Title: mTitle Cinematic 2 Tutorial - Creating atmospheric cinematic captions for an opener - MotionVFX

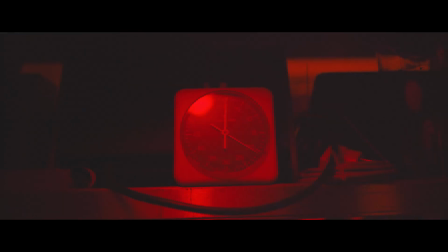[0:02]
Erwan from MotionVFX. This video is all about the brand new pack mTitle Cinematic 2 with useful tips and tricks for titling workflow.
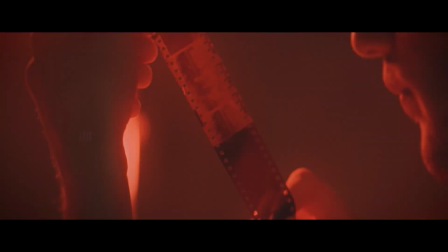[0:11]
mTitle Cinematic 2 provides 50 customizable and professional captions for Final Cut Pro.
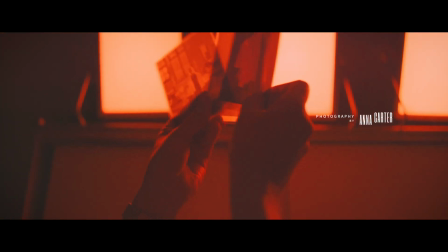[0:16]
Let's have a look at the trailer.
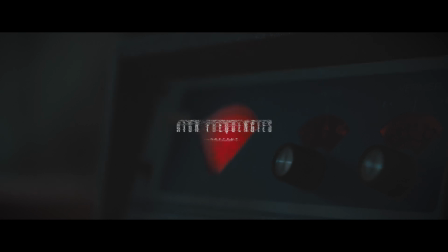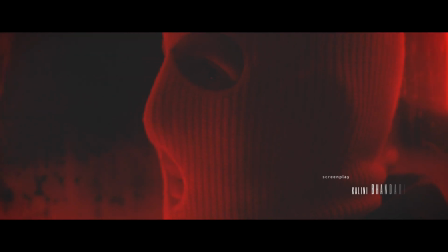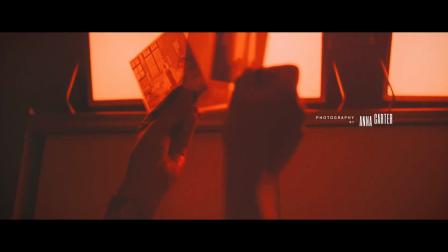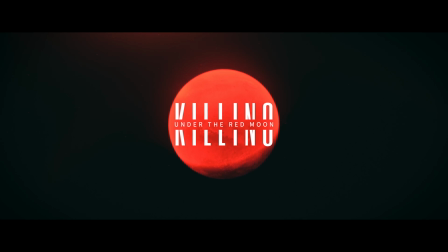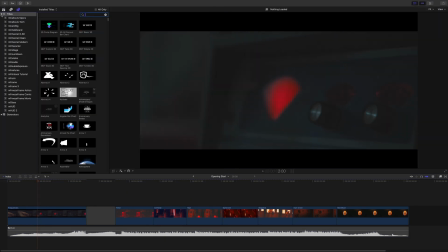[0:46]
In Final Cut Pro, we have our 4K edit. After the install, you will find the 50 presets in the title library in the mTitle Cinematic 2 folder.
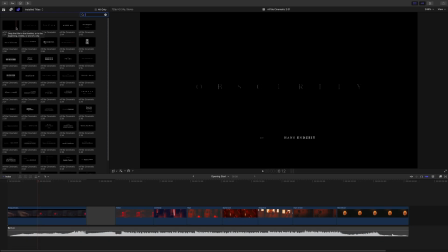[0:57]
By skimming the thumbnails, you can directly see a preview of the various titles animations. It will be very easy to find the textual compositions that will fit the best with your topic, like the main titles or end credits. Let's add the preset 6 to the project.
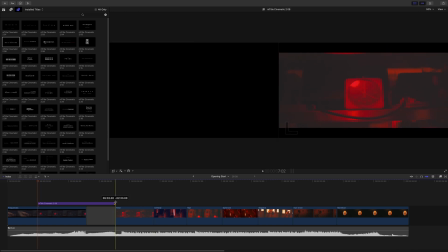[1:20]
First, I will adjust the end of the animation. Let's have a look at the title animation.
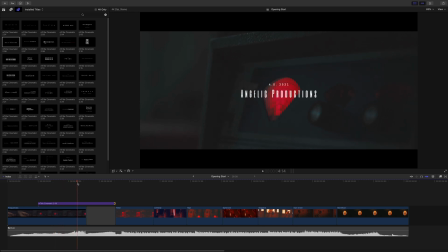[1:26]
This title has some pixel distortions which match perfectly with the frequency titles I will add. With the on-screen control, you can control directly inside the viewer the position, the rotation and the scale.
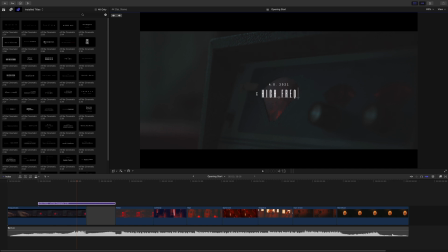[1:42]
But also you can edit on the fly the text. Here I will change the name of the production by high frequencies. To get more controls and parameters, you just have to open the inspector.
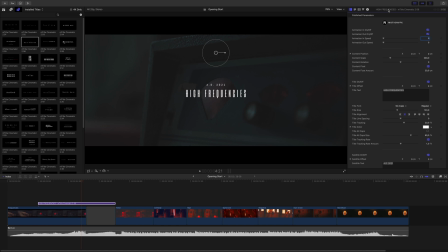[1:59]
I would like to use the full height of Final Cut Pro interface. I will double click on the title bar of the inspector and I will get it. All the titles are organized in the same way. First, you will have access to the animation in and out parameters.
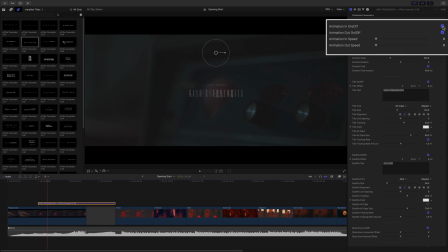[2:13]
You can activate, deactivate the animations, but you can also speed up or slow down both animations.
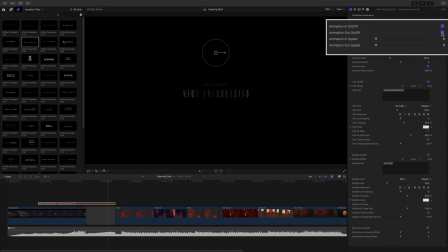[2:26]
Here, I will deactivate the animation out to keep the title at the end.
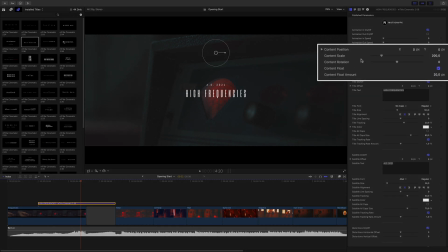[2:33]
Below, you will find the content parameters where you can find the global controls of the position, the scale and the rotation we used before with the on-screen controls. But you have one more parameter, the content float. Content float will add a zoom in or zoom out of global animations.
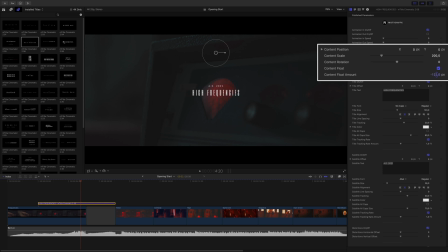[2:49]
Positive value will zoom in the titles and negative value will zoom out the title.
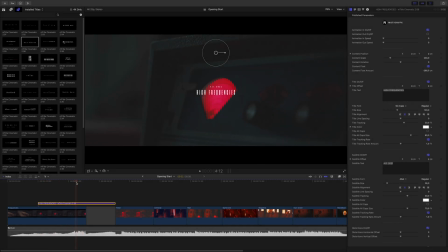Then we will have access to the text parameter where we will have a full control on the various text.
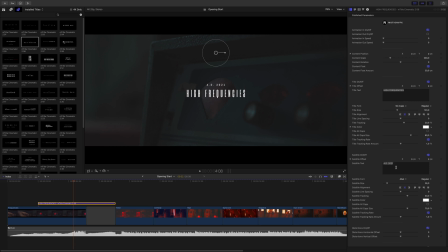[3:06]
We can easily change the font on the fly. To be consistent with this trailer, I will use only two fonts, Six Packs and Source Sans Pro. You can offset the position of each title individually. In this example, I will move down the subtitle and change the text.
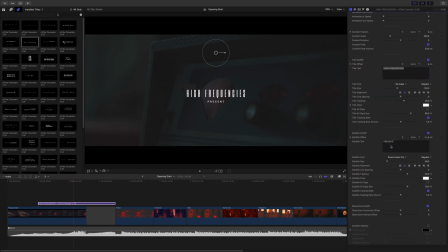[3:25]
I will adjust the font. To help me to center the titles, I will use the horizon overlay from Final Cut Pro and I will adjust the white position in the inspector to be more accurate. Like this.
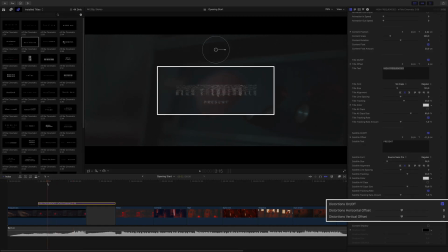[3:43]
Below the text parameters, you will have access to the effects parameters. These effect parameters are unique for each title as they will control the main effect. With this title, we will have the control of the distortion offset values.